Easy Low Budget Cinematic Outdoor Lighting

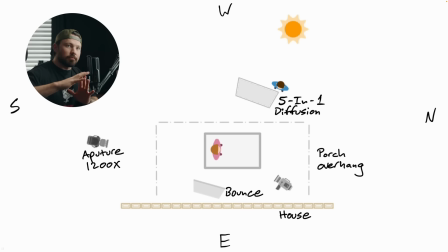240s
Again, on a low budget thing, there's plenty of ways to skin a cat, but for a low budget, we're run and gunning, quick sort of thing, I'm going to make it look as best as possible and as simply as possible.
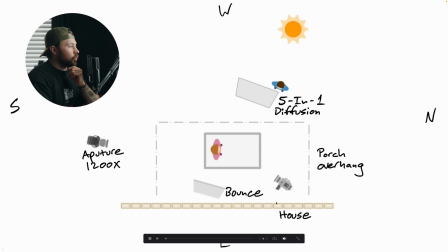254s
So sun here, sun on the west side, we are facing the talent, so we're kind of looking southwest.
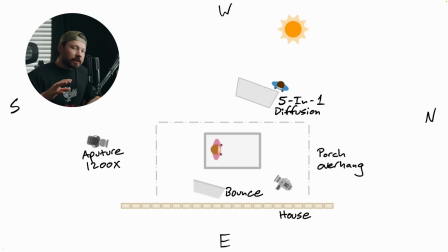263s
And you might be saying, Josh, I see a 1200X on the screen. That's not budget. I agree. I totally agree. I had a 1200X with me. I have a 1200X, and so I brought it with me, and it didn't cost us anything for that.
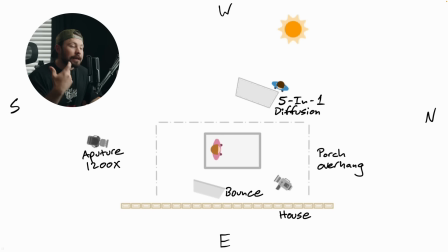281s
So what you can do it's totally the exact same, is you can actually use a gold reflector, like one of those 5-in-1 reflectors. You can use like the gold reflector to get the same thing, basically. There's no difference.
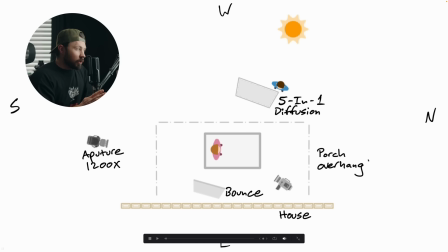297s
So last thing that we were using was a 5-in-1 reflector kit, and those things are like, for like a nice one, like a bigger one, like maybe 50, I don't know, $80 at most or something like that.
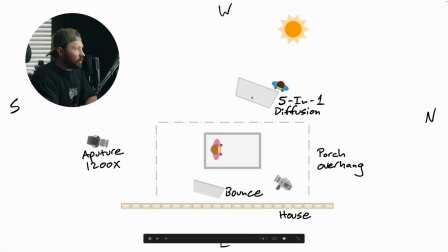311s
So you can use the diffusion part of it for here, and then I was using the gold part of it, or I can't, just the white part of it, I can't remember exactly, but that part for the bounce. And then if you had just another gold reflector or something like that,
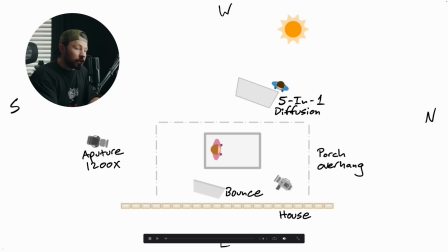327s
you could be doing the same thing down here, that, and replace the 1200X.
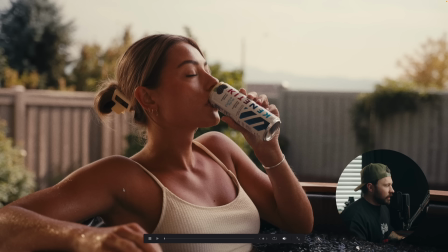332s
So that's all we were doing. All right, so let's just break this all down of what I just showed you from the lighting diagram. So first things first, the 5-in-1 reflector. That is doing everything you see here. It's creating all of that soft light on her face.
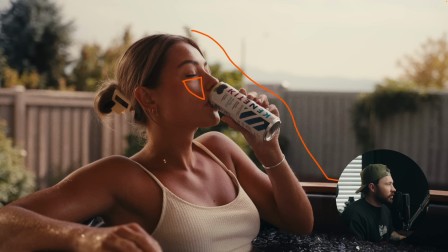352s
There's like a little rectangle of light underneath her eye on the near side of the face. All of that soft light, that is coming from that 5-in-1 reflector, and the sun is pushing through that. That's what it is. Now, we did get a little bit lucky, and I was not planning on this, but the sky was a little hazy.
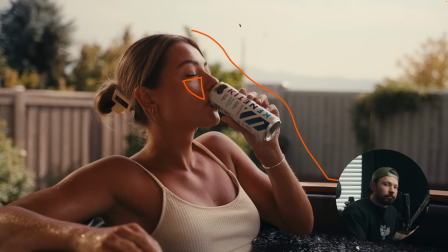372s
And in Utah, that's kind of normal. Like, that definitely happens a lot. So we weren't getting like super crazy peaking, clipping, sunlight in the sky, which was hallelujah, thank goodness. But the sun was still very harsh, and there were little pockets of light that were coming in and out.
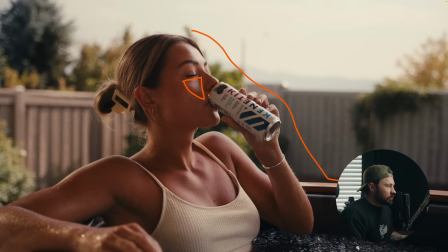392s
So we just kept that diffusion 5-in-1 reflector up the whole time. The second thing was we had, like I said, that 1200, and you could use a gold bounce. It would do the exact same thing on this backside over here. And so that's giving you everything.
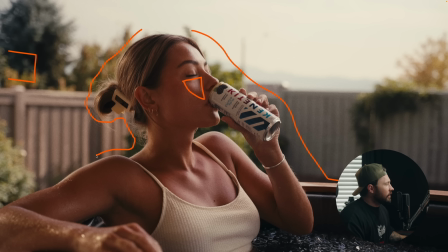410s
You see her hair, all of that down here, that edge, that all of that's coming from, let's just call it the reflector, because like I said, you literally could use a reflector and it would do the exact same thing. So that's all coming from the reflector. And that's creating all of the shape that we need here.
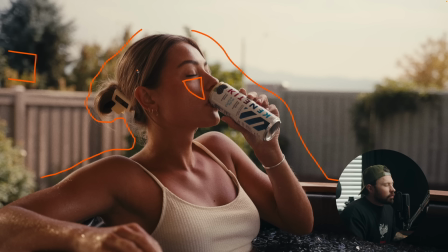428s
Now, I don't remember exactly on this shot if I did or not, but the other thing that I was doing was I wasn't adding any negative fill. There was plenty there just because how harsh that sun was in that sky.
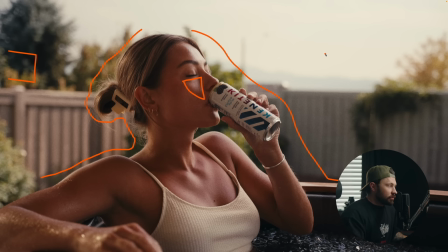443s
I was NDing down. And so I was getting tons of shape, through all of this here. So the only thing that I did was I actually introduced a bounce, if anything, just to bring those levels a little bit closer.
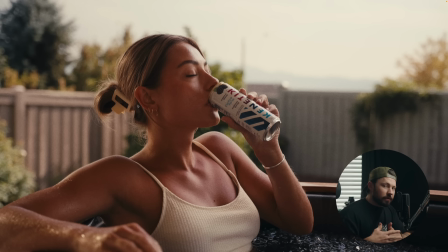459s
This was a commercial, ad sort of thing. And so I can't have it be too crazy crunchy. So just a little bit of bounce, a little bit of fill just to bring that back up. And I was using the bounce that was from the 5-in-1.
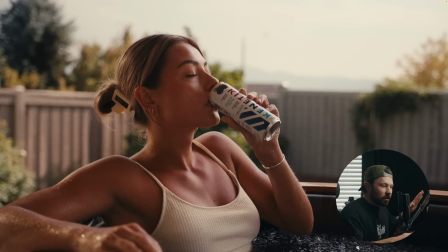476s
It was floppy, and so I was just kind of like laying it on like the Dana Dolly. I was laying it on the seats and stuff. So I just was doing that.